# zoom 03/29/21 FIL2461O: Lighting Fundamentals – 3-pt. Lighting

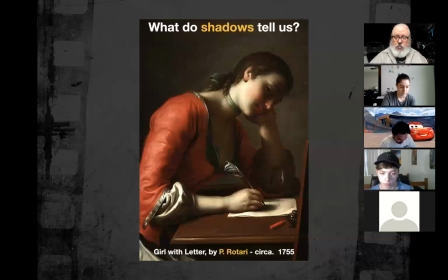74:18 It's probably a love letter, and it's probably forbidden love because it's a love that doesn't get to, come out in the light of day. It exists in the shadows. So this is all context for the lighting that you can impose on the lighting setups.
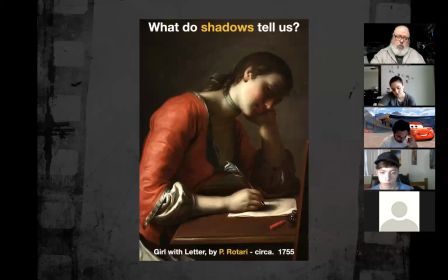74:35 You got a script or whatever, and you're shooting it, rather than simply rush in and apply a broad, common sort of meaningless lighting scenario. You can start thinking about
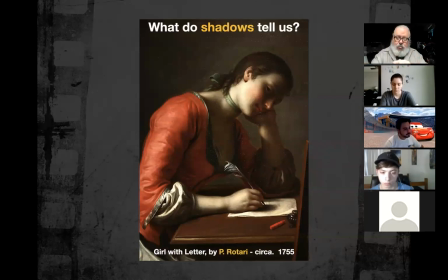74:51 how shadows and highlight and the way they interplay can also help you tell that story, and then maneuver your lights to support that that feeling you're looking for, and do what we call hunting and pecking around if you have to.
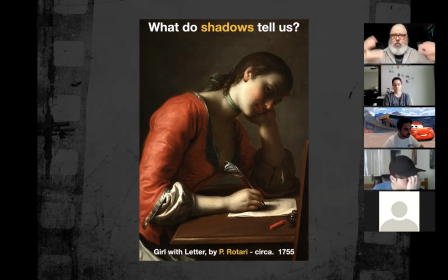75:07 Move lights around until you find the right angle, and then build everything around that key angle, that first light.
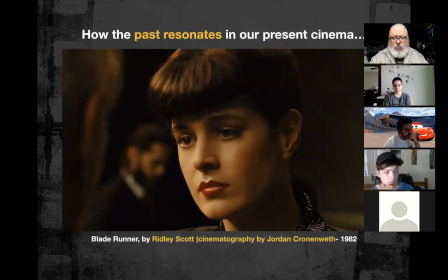75:16 Here's a good one. Softer transition. Deep contrast, though. The background's not getting any light. The guy behind her is getting very little bit of light.
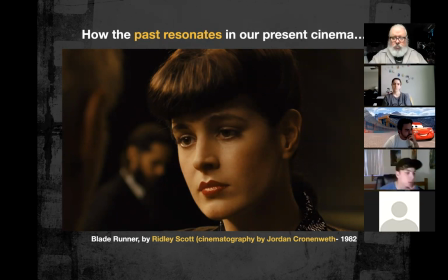75:28 Okay. She's getting pretty nice, soft, sort of non-directional key light. Good transition. Deep shadow on her left side. This is Jordan Cronenweth from the original Blade Runner, 1982.
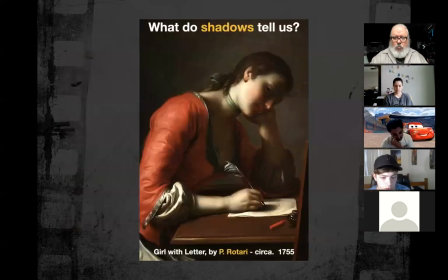75:48 And I think it's more reminiscent of Rotari here.
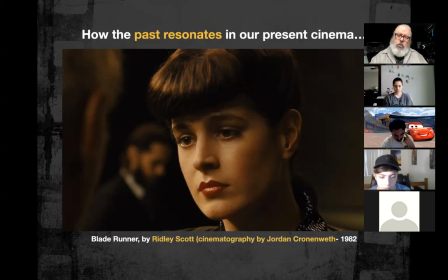75:52 If we look at these two images, in this image, the girl's writing about forbidden love. In this image, what is Sean Young trying to hide? She has a secret.
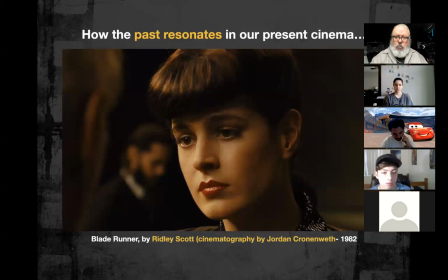She's not really half lit, because that's not the point of this party that she's at. Do you guys remember this scene in Blade Runner? It's in the beginning of the movie.
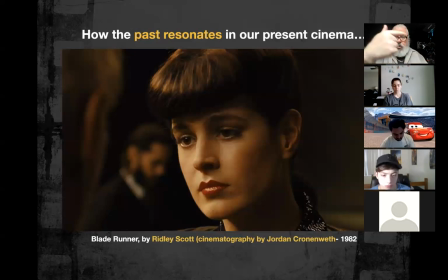76:28 Harrison Ford goes to the, what's the name of the company? He goes to the headquarters of the company that makes the robot people. He's looking for some other guys that escaped from a mining colony, and he thinks they might have returned back to Earth.
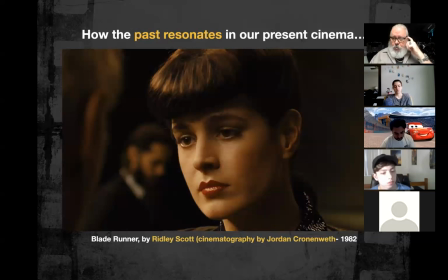76:45 So he goes to the original manufacturer, and he's asking questions, you know, because he's trying to apprehend these two escaped replicants, they call them. And at the party, the patriarch of the company introduces Sean Young's character to the group,
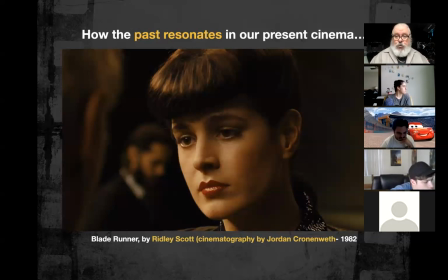77:04 kind of like the debutante being introduced to society at the party, right? And so she circulates amongst all the people, and she's talking to everybody, and people are commenting about her dress and how beautiful she is, right? So the lighting is deceptively beautiful on her,
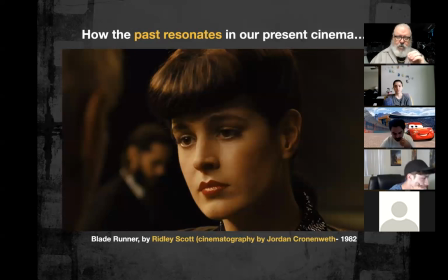77:21 and yet very contrasty, and her shadows are very dark. So, but she's not half lit, but she has a dark side to her. And the secret that she's withholding from the audience is, does anybody know?
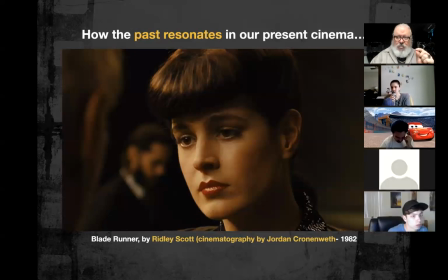77:36 Isn't she one of the replicants? She's a replicant. She's a replicant. So she's being introduced to the people at this party so that they can judge for themselves whether they think she's real or whether she's a robot.
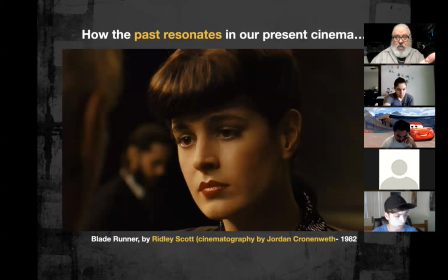77:52 And they don't know the answer. All they know is they meet this entity and they decide for themselves, is she convincing as a young debutante, or is she just a really well-made replicant?
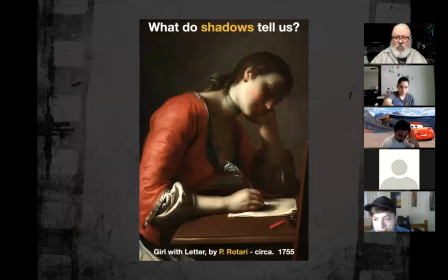78:05 So I think it's the same kind of reminiscent lighting as what we have here. We're hiding something, so we don't want the images to be too broad and bright.
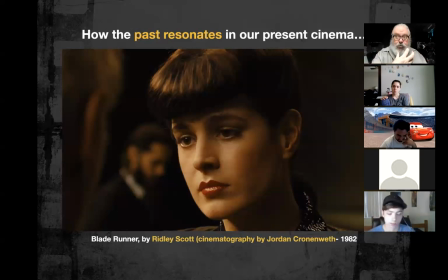78:13 It's a beauty key because that's the deception, right? If she's truly beautiful, could she possibly be a robot, right? No robot would be this gorgeous in real life. Surely she's a real person, you know?